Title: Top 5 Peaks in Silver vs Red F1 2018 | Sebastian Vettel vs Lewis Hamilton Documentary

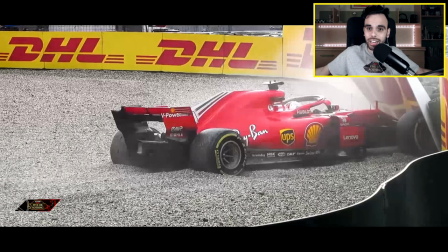1234s
Sebastian punching the steering wheel like no no no Hamilton started last you are start on pole you have a very big margin in points you can increase it for the championship and suddenly you lose everything you lose absolutely everything in your home in your home circuit in Germany even when I start this
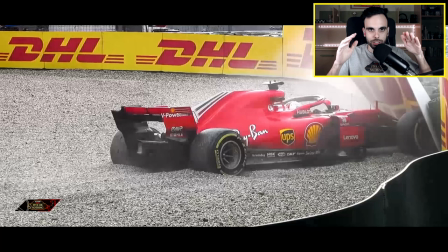1253s
documentary I start to plan to make this documentary I knew that this moment in the documentary should have to be represented in a very special edit, very very powerful edit in terms of emotions. I use the music to do that, the images, the silence.
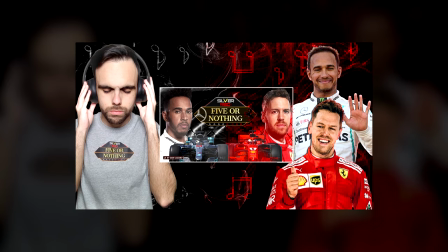1270s
Talking about music in the documentary, I made a video, my five favorite songs of this documentary, Silver vs Red F1 2018, Five for Nothing.
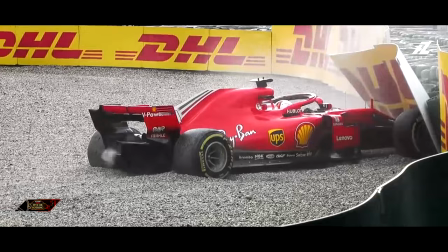1279s
In this card you can find the video and watch it, very interesting.
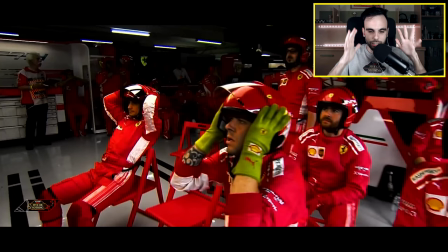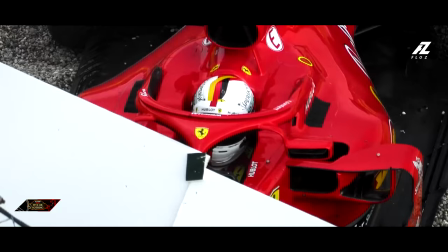1289s
this moment for me represents the whole documentary
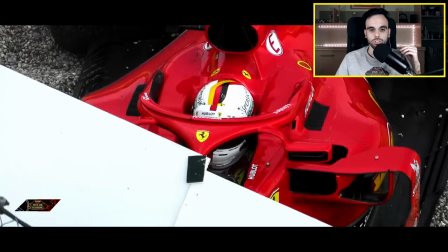1295s
music starts to sound dramatic music and the team radio sebastian that it's so sad
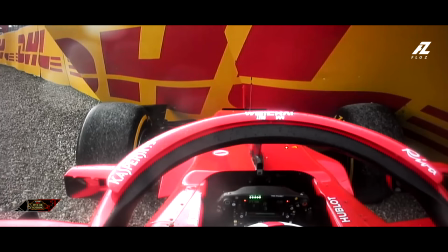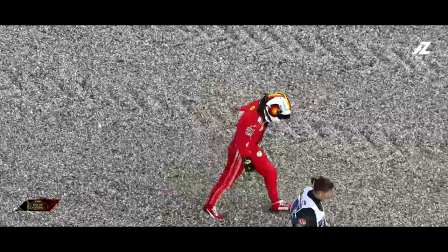1308s he's absolutely desperate crying Well, not much emotions, I mean, disappointed.
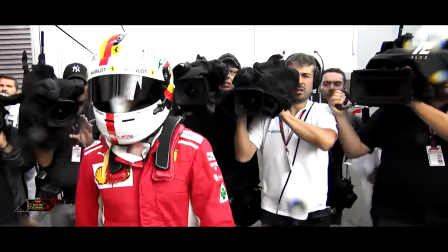1316s Small mistake with a big impact on the race result. This is racing, so it's my mistake.
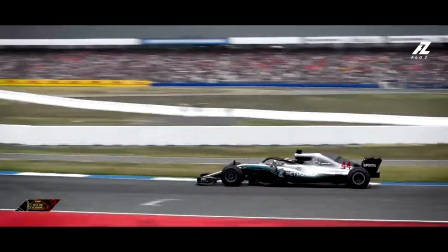1322s For sure it was not a good day.
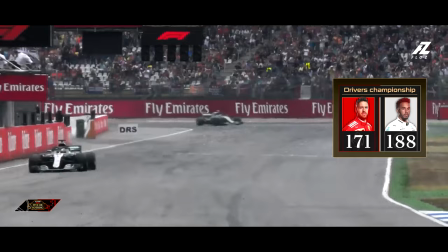1324s
And after that, Luis won this race and he recovered all chances to fight for the championship.
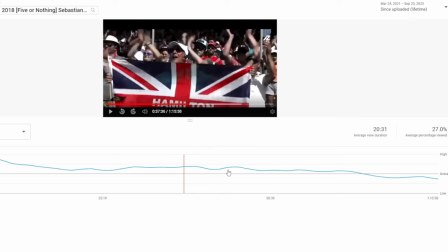1332s
Finally he won it, as you know. Probably this is the moment of the documentary you watch most.
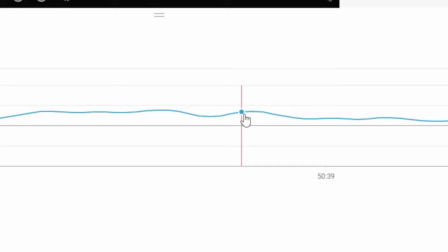1337s
I'm sure you are a Sebastian Vettel fan, obviously you skipped this part, because a lot of people tell me in the comments that a lot of Vettel fans skipped this part of the video.
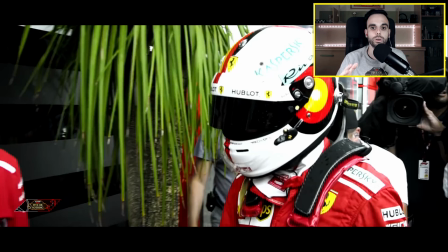1344s
For them, I know it's so sad, but I had to represent it. I had to represent it in this way because for me, it means a lot. For me, here is where the championship in 2018 was decided. For many reasons that I could tell in this video, but it will be very, very long.
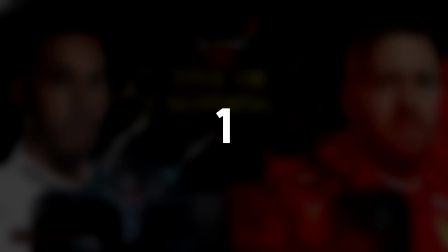1359s
But yeah, also it's a moment that you watch a lot of times in this documentary.
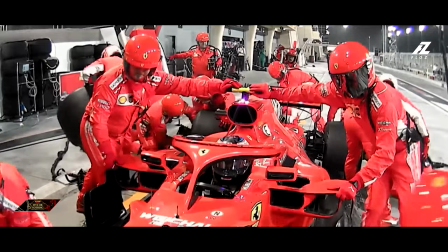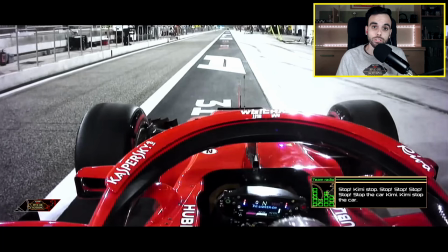1371s And he will definitely... Oh, no! Oh, no! Stop, stop, stop, stop.
This is not one of your favorite moments, I have to say, because it's not nice to see that.
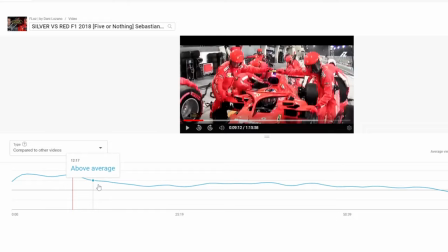1382s
It's one of the moments in the documentary, watching the YouTube analytics, where the audience retention was highest.
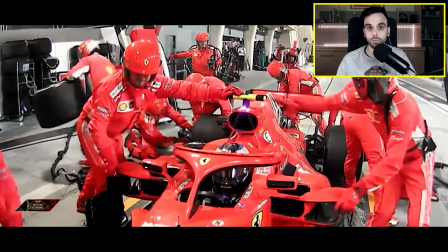1390s
Why? Because people, when they watch what happened to this mechanic, they rewatch it the moment.
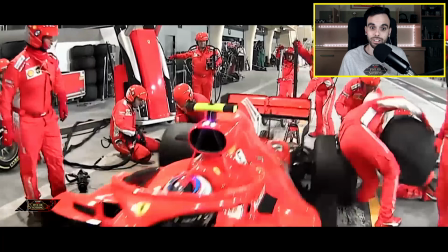1395s
Definitely. There's people who like to watch this scene multiple times is to see how was the incident.
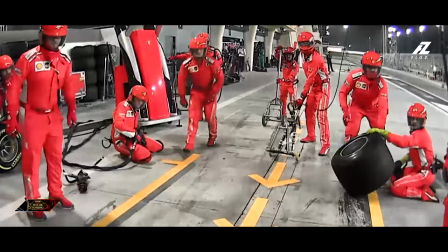1401s
This is a terrible moment, especially for the mechanic. Actually, it's recovery.
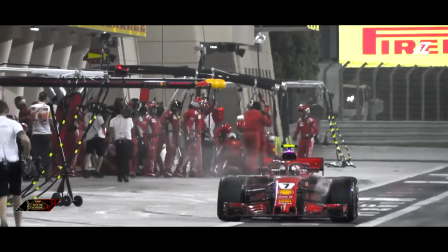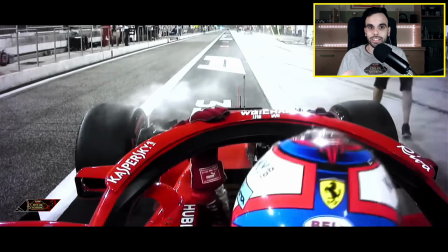1413s
Some people comment about this moment, how Kimi Ralkonen get out of the car, like he's very angry because he lost the racing in this incident. He was fighting for the podium.
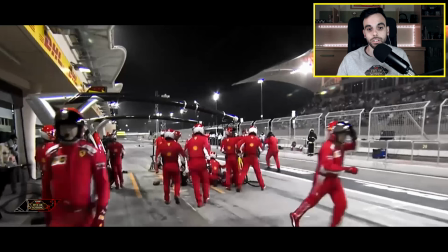1424s
and we just look and hope that the mechanic here are the mechanics trying to help his teammate
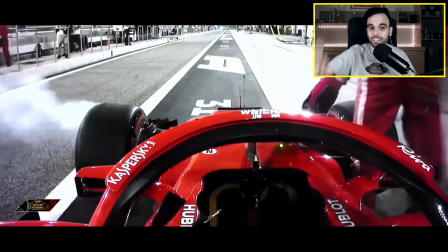1434s
and this moment is when Raikkonen that is very angry threw the steering wheel to the cockpit some people said Kimi Raikkonen should be worried about his mechanic but we don't know what happened there behind the scenes I hope you enjoyed this analysis
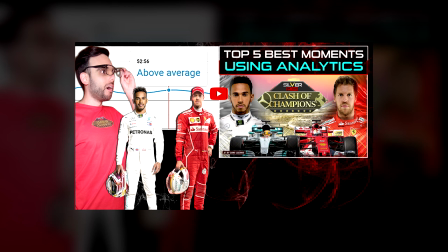1449s
I did this same analysis analyzing your five favorite moments in the prequel of this documentary, Silver Resurred F1 2017, Class of Champion. In this video you can watch that analysis.
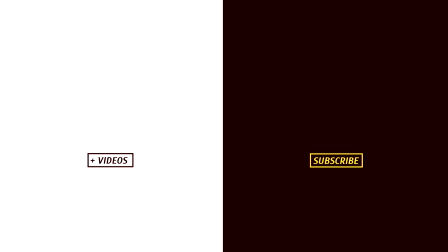1463s
Thanks for watching and see you very very soon in the next video. Bye bye!